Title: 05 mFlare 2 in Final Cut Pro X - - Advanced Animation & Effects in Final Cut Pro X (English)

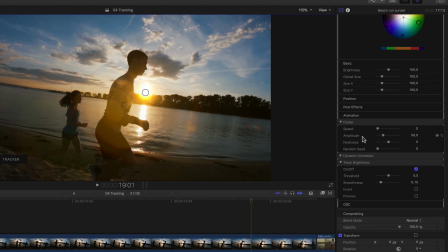So we can essentially introduce yet another organic level to our animation with just a few simple clicks. The speed setting decides how often per second the brightness fluctuates. The amplitude determines how much the brightness varies each time,
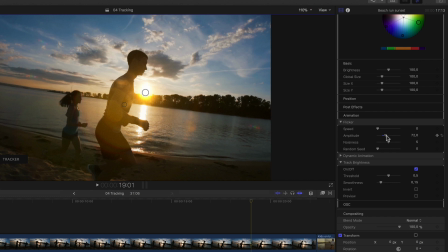in which case this value is the amount more and or less the brightness value varies relative to its current setting. So at this default setting of 50, the brightness could go from anywhere between 50 and 150 50 since the current setting is 100.
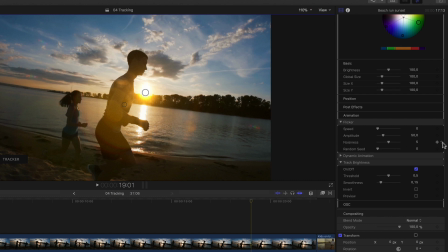The noisiness value on the other hand decides how random these amplitude values are calculated. So basically a value of 0 would result in more or less a steady pulsating flare. And the random seed value merely changes the value by which the noise or randomness is calculated.
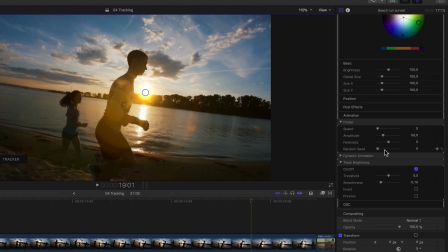So for even more randomness I guess. So I want to add some flicker, but since this is a slow motion shot I wouldn't want a very high speed, so I'll set it to something like 30. But to really make it obvious for our little demo here, I'll crank up the amplitude a bit, say somewhere around 80.
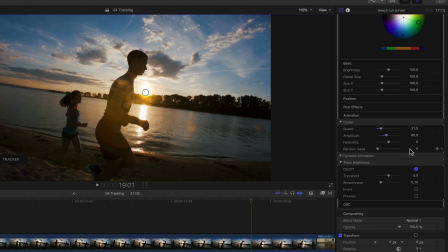A noise and seed of 5 and 0 is fine by me, so I'll just leave them.
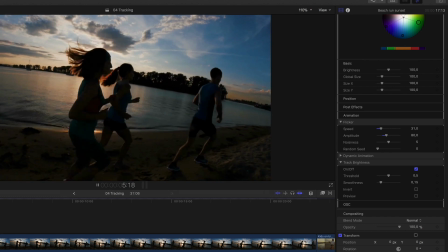Let's play that back.
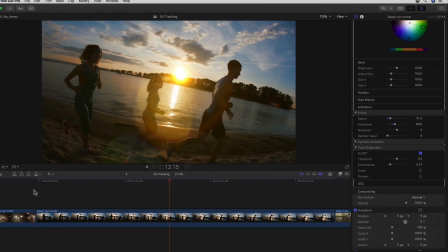Yep, we have ourselves a really nice fluctuating flare, giving the shot that much more life.
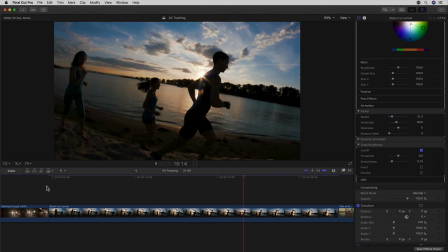And again with just a few clicks of the mouse.
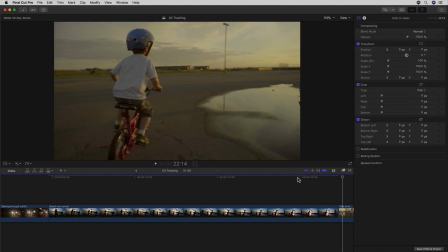For this last parameter, dynamic animation, let's look at the next clip in our timeline since it's far more suited.
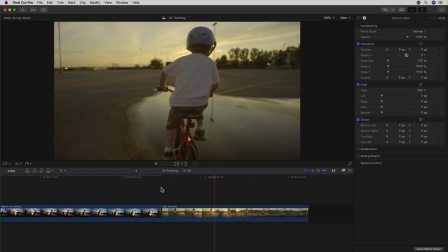In this clip we see a little kid riding his bike and the camera pans across following him, where we see yet another sun pass through the frame.
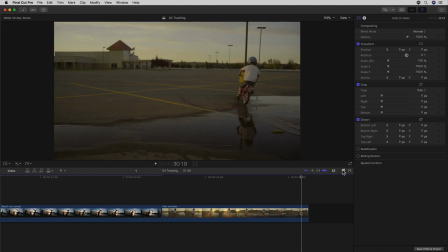Again I want to start by dragging a flare from my effects browser, and again for demonstration purposes I'm going to select a bit more of an extreme flare so that we can see the results that much easier.
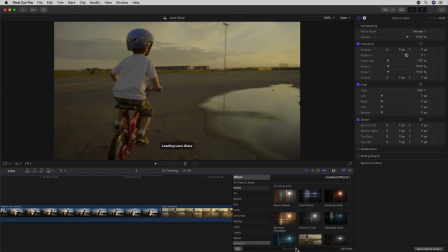Any one of the flares with sun in it once again would be great, but I think I'll just go with one of the first ones to make things easy.
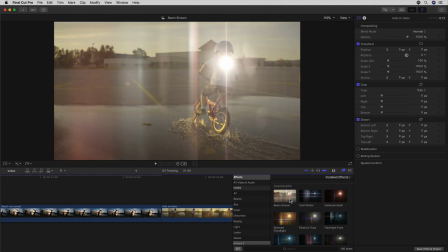This one may have even been made by JJ himself. Well maybe not.
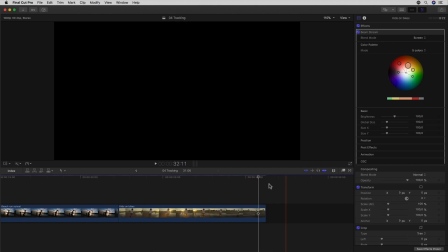So to once again reiterate how brilliant the built-in tracker is, I'm actually going to track the sun even after it has left the frame.
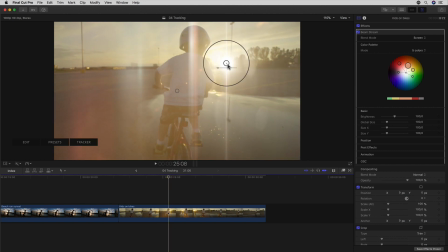I'll start with the sun over his right shoulder and start tracking backwards.
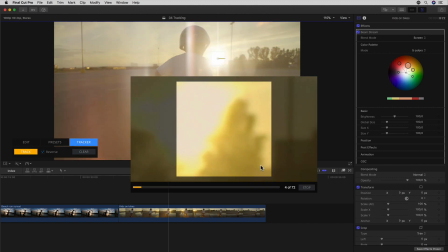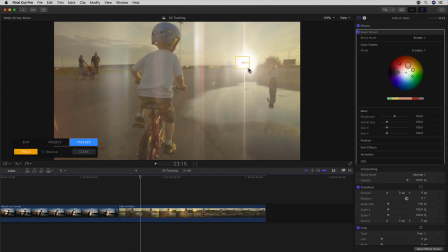And once it's left the frame I'll simply reposition the tracker to track something else roughly on the same plane, such as the clouds.
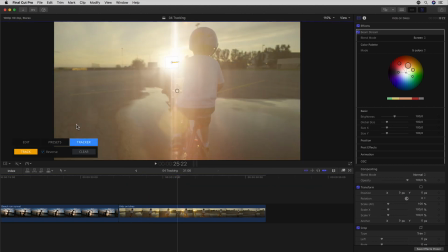After reaching the beginning of the clip I can go to where the sun is over his left shoulder and do the same until I reach the end of the clip.
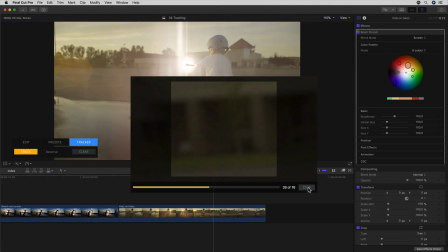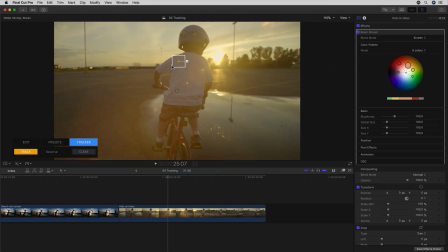Then just go back again to fill the gaps in the middle with the same system where the sun passes behind the kid.
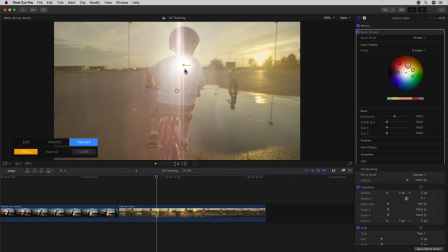Once I'm done, much like our last example, I simply reposition the flare to be over the sun.
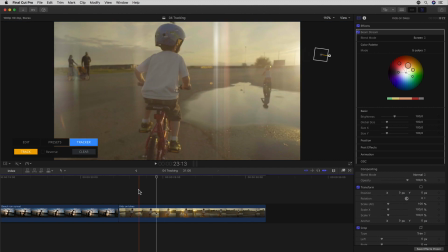And with that, if we quickly skim through the clip,
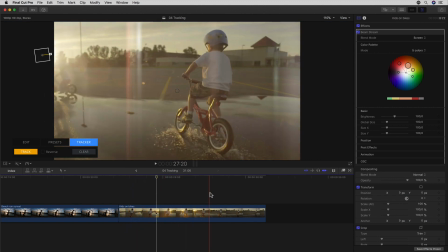I've effectively tracked the sun's position across the entire clip without even being able to see it half the time.
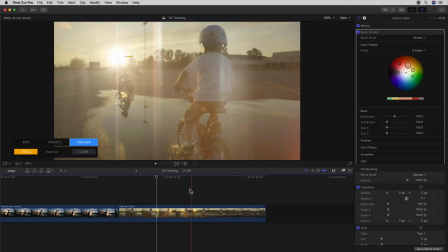That's pretty powerful.
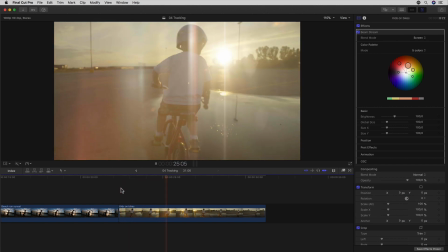I could of course go in and activate the brightness tracking in my animation settings to have it pass behind the kid on his bike,
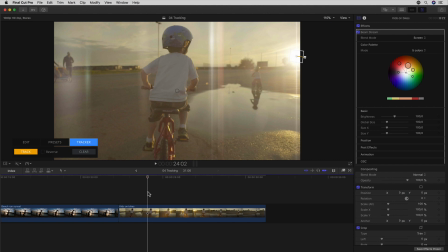but we've already seen that a couple of times and we to look at the dynamic animation option above it.
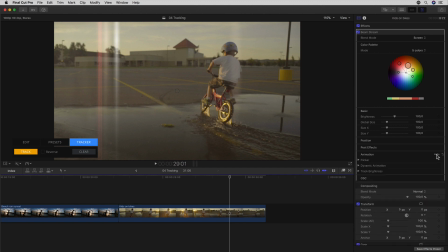Because this for me is one of the most clever options of all for making flares like this that extra bit more convincing. Because even if a flaring light source leaves the frame it'll still hit the lens of the camera from the side for a while longer,
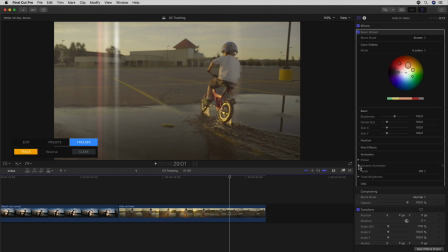therefore won't disappear the exact same moment the light source does. But rather it'll disappear past a certain angle that it hits the lens. And I effectively have the actual position of the sun outside of the frame via my track.